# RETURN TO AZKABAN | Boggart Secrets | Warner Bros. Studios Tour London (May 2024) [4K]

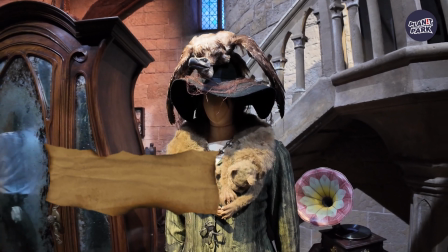Okay, hello everybody and welcome once again to Warner Brothers Studio Tour, London, the making of Harry Potter.
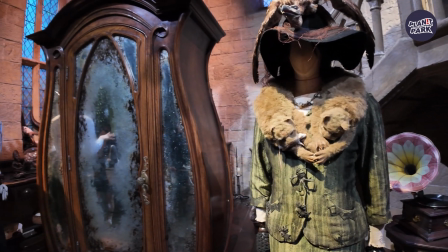My name is Tom and it is a pleasure to be giving you all a little insight into our newest set here at the tour,
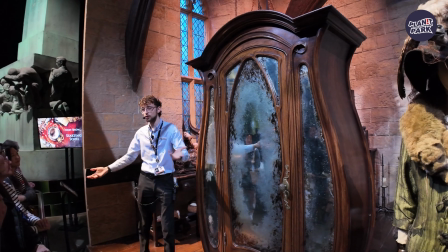exclusively for our Return to Azkaban feature, which is of course our defence against the Dark Arts classroom.
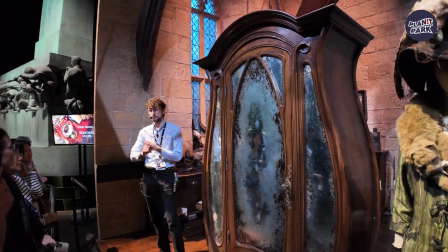Now I'm going to be telling you a little bit about how we made our set here for the tour and for the film,
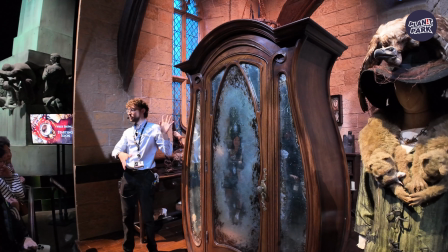and obviously explain our amazing Boggart scene here as well that we see in the Prisoner of Azkaban.
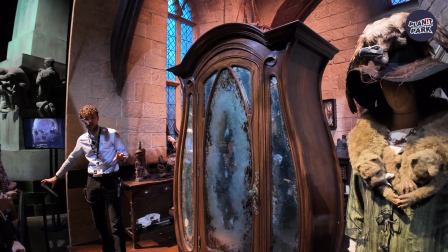So first off, you might be wondering that this does not look anything like this classroom in the first film.
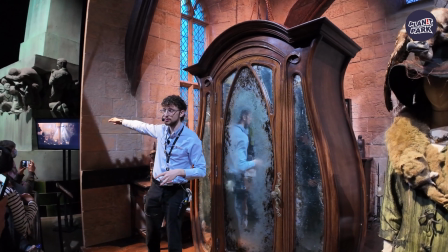So as you can see over here, this is the defence against the Dark Arts classroom in the Philosopher's Stone, where we see Quirrell's version of that classroom.
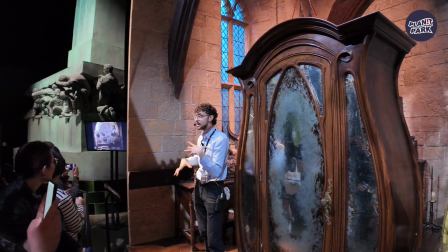It's nothing like the set we see here, and that's because it was not a set at all.
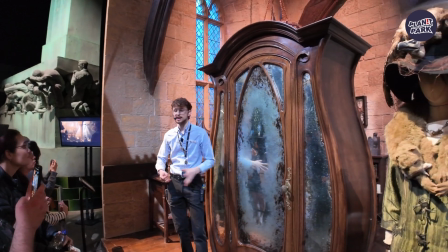It was actually filmed on location in Laycock Abbey in Wiltshire, which we did quite a lot in those first two films.
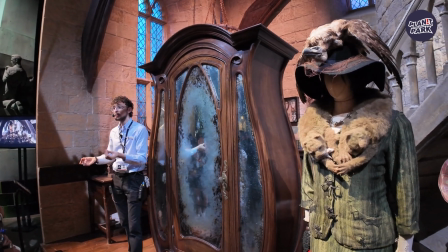When filming on location, it's a little bit easier because it's already been built. You don't have to really do anything there.
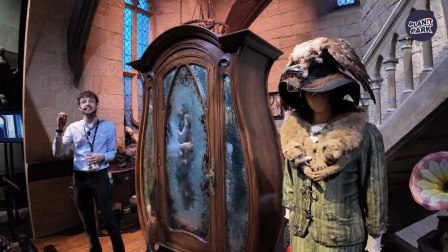However, you can't tailor it to what you want. So our filmmakers in the second film, Chamber of Secrets, wanted a set version of this here,
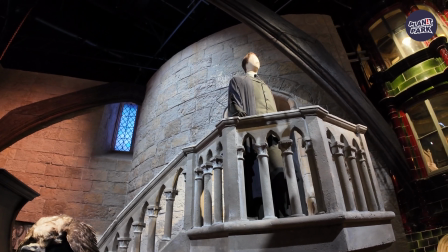and the head of our production department, Stuart Craig, actually decided to make a set just like this one here,
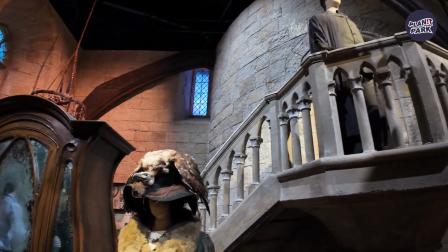and it stayed just like this in the remainder of the series.
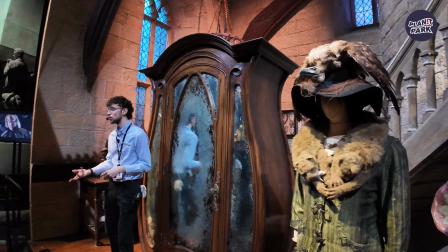Now, it was very important for him to understand the geography of Hogwarts and wanted this to feel very different from other parts of the castle,
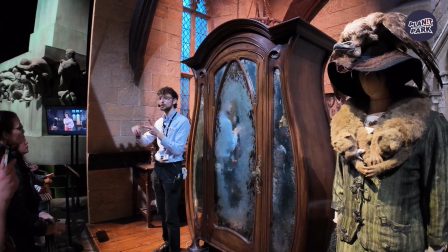like the dingy dungeons of the potions classroom or the grand stone transfiguration classroom.
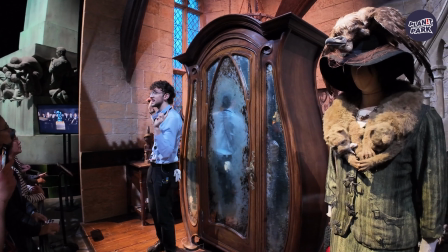I'm sure we can all agree it does feel like we are up in the attic space of Hogwarts here in the castle.
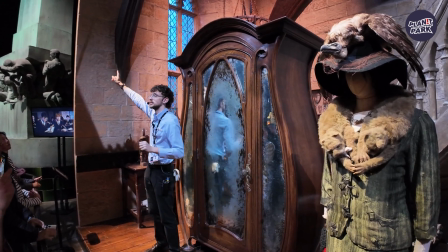Probably helped by these gorgeous little timber beams overhead here. Now, I say timber beams, but these are not made of wood at all.
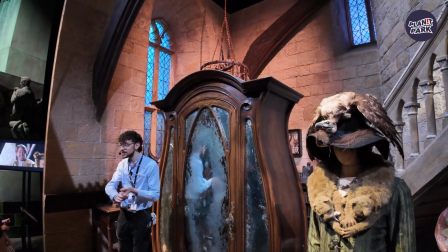They're actually made out of expanding foam, which makes them extremely light compared to how they look, and a little bit more cost effective as well.
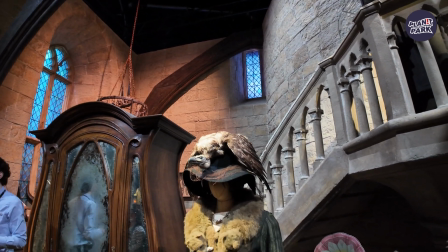It's exactly what our team likes to hear. Now, to make this set here at the tour, we got back the entire crew that worked on the film.
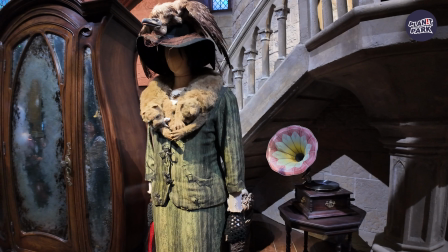So we got our carpenters, our painters, plasterers, all of the production team. They came back to make sure that this was exactly the same as it was in the film.
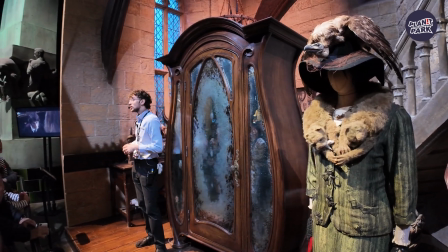We even spoke to our art director, Gary Tompkins, and he trawled quite painstakingly through all 8,000 original designs
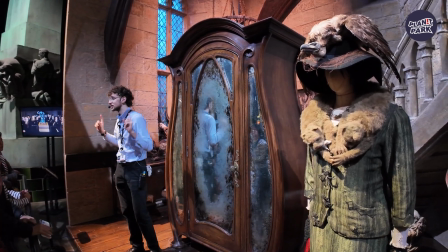for the Harry Potter films to make sure that this was exactly the same as designed in the film.
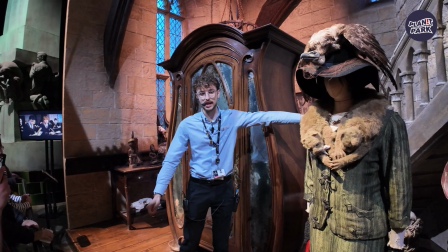We can have some original elements of the set here, like our staircase leading up to the pulpit there, and of course our Boggart Wardrobe.
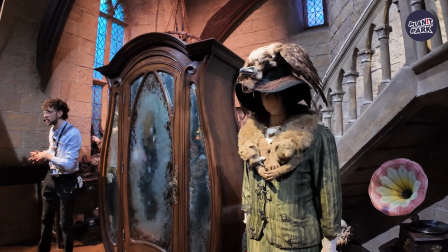Now, I'm sure you can agree when we look at the Boggart Wardrobe here, it looks quite gorgeous yet menacing due to these contrasting curve and sharp lines that are on here.
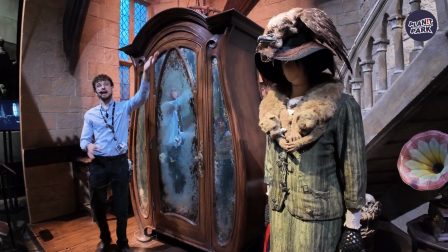Now, I'm going to tell you a little bit more about the wardrobe in a few seconds, but we do have some of our iconic costumes here of the characters that join us in this scene.
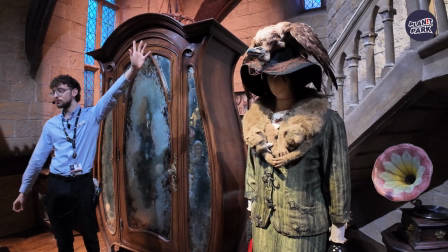We of course have David Thewlis's Professor Lupin robes when he's teaching in this scene,
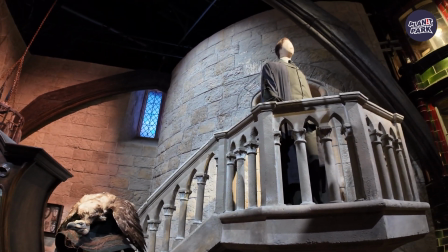and the hilarious outfit that Alan Rickman actually wore playing the Boggart version of Snape.
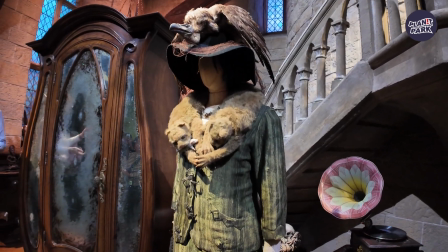Now, authenticity, as you can tell, is very important for our filmmakers. So during this scene, when Alan Rickman steps out of the wardrobe as the Boggart,
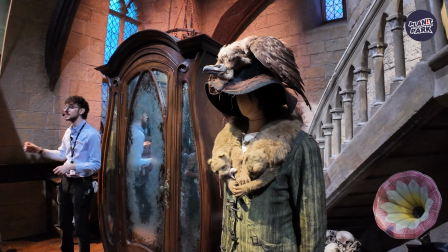none of our actors on set had seen him until that moment, and the cameras were rolling.
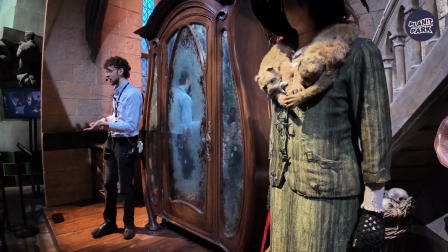So when they're giggling and they're laughing at him, that is a very real reaction, that is very authentic, okay, which is exactly what we want.
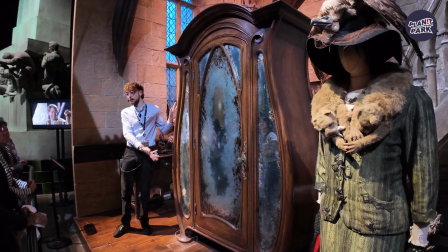Now, to create this scene, of course, we do have our Boggart Wardrobe. Now, the first shot that you see is actually this one here.
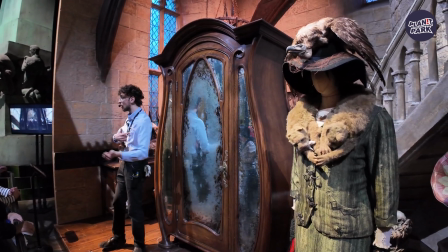We actually start off in the reflection, just like you're seeing now, of the wardrobe, and then we travel through as the wardrobe shakes.
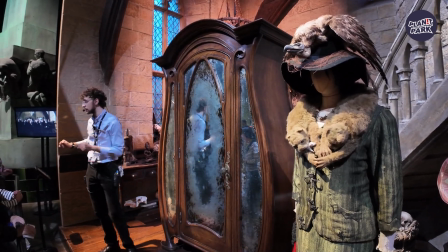So, because the camera is very, very clever, and then we end up in the room.
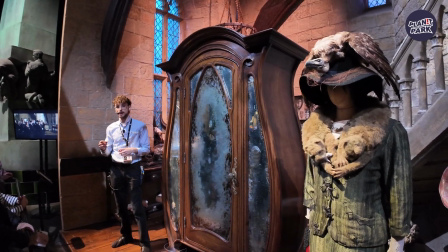Now, Alfonso Cuarón, who directed Prisoner of Azkaban, was a very big fan of these type of shots.
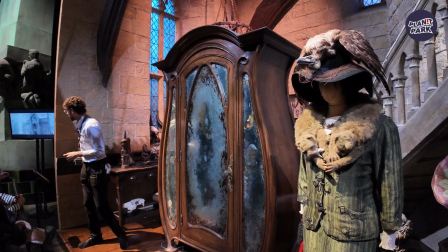So he used them throughout the entire film, mainly with our new clock tower in this film as well.
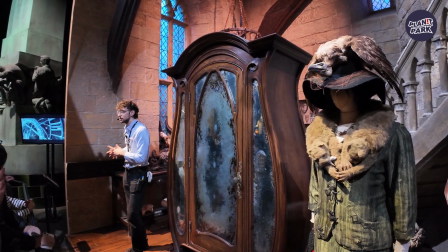So we can see here Harry a bit upset, he's not going to Hogsmeade with everyone else,
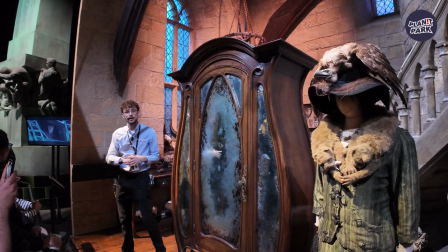so we travel through the clock tower face, narrowly missing those ticking arms.
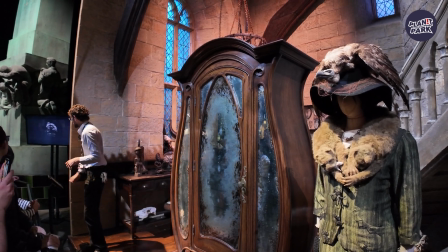And then we see a little bit later on as well, as we go past the swinging pendulum,
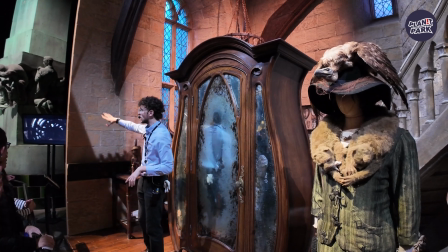I'm sure you saw earlier on in your tour, out through all the mechanisms and cogs there.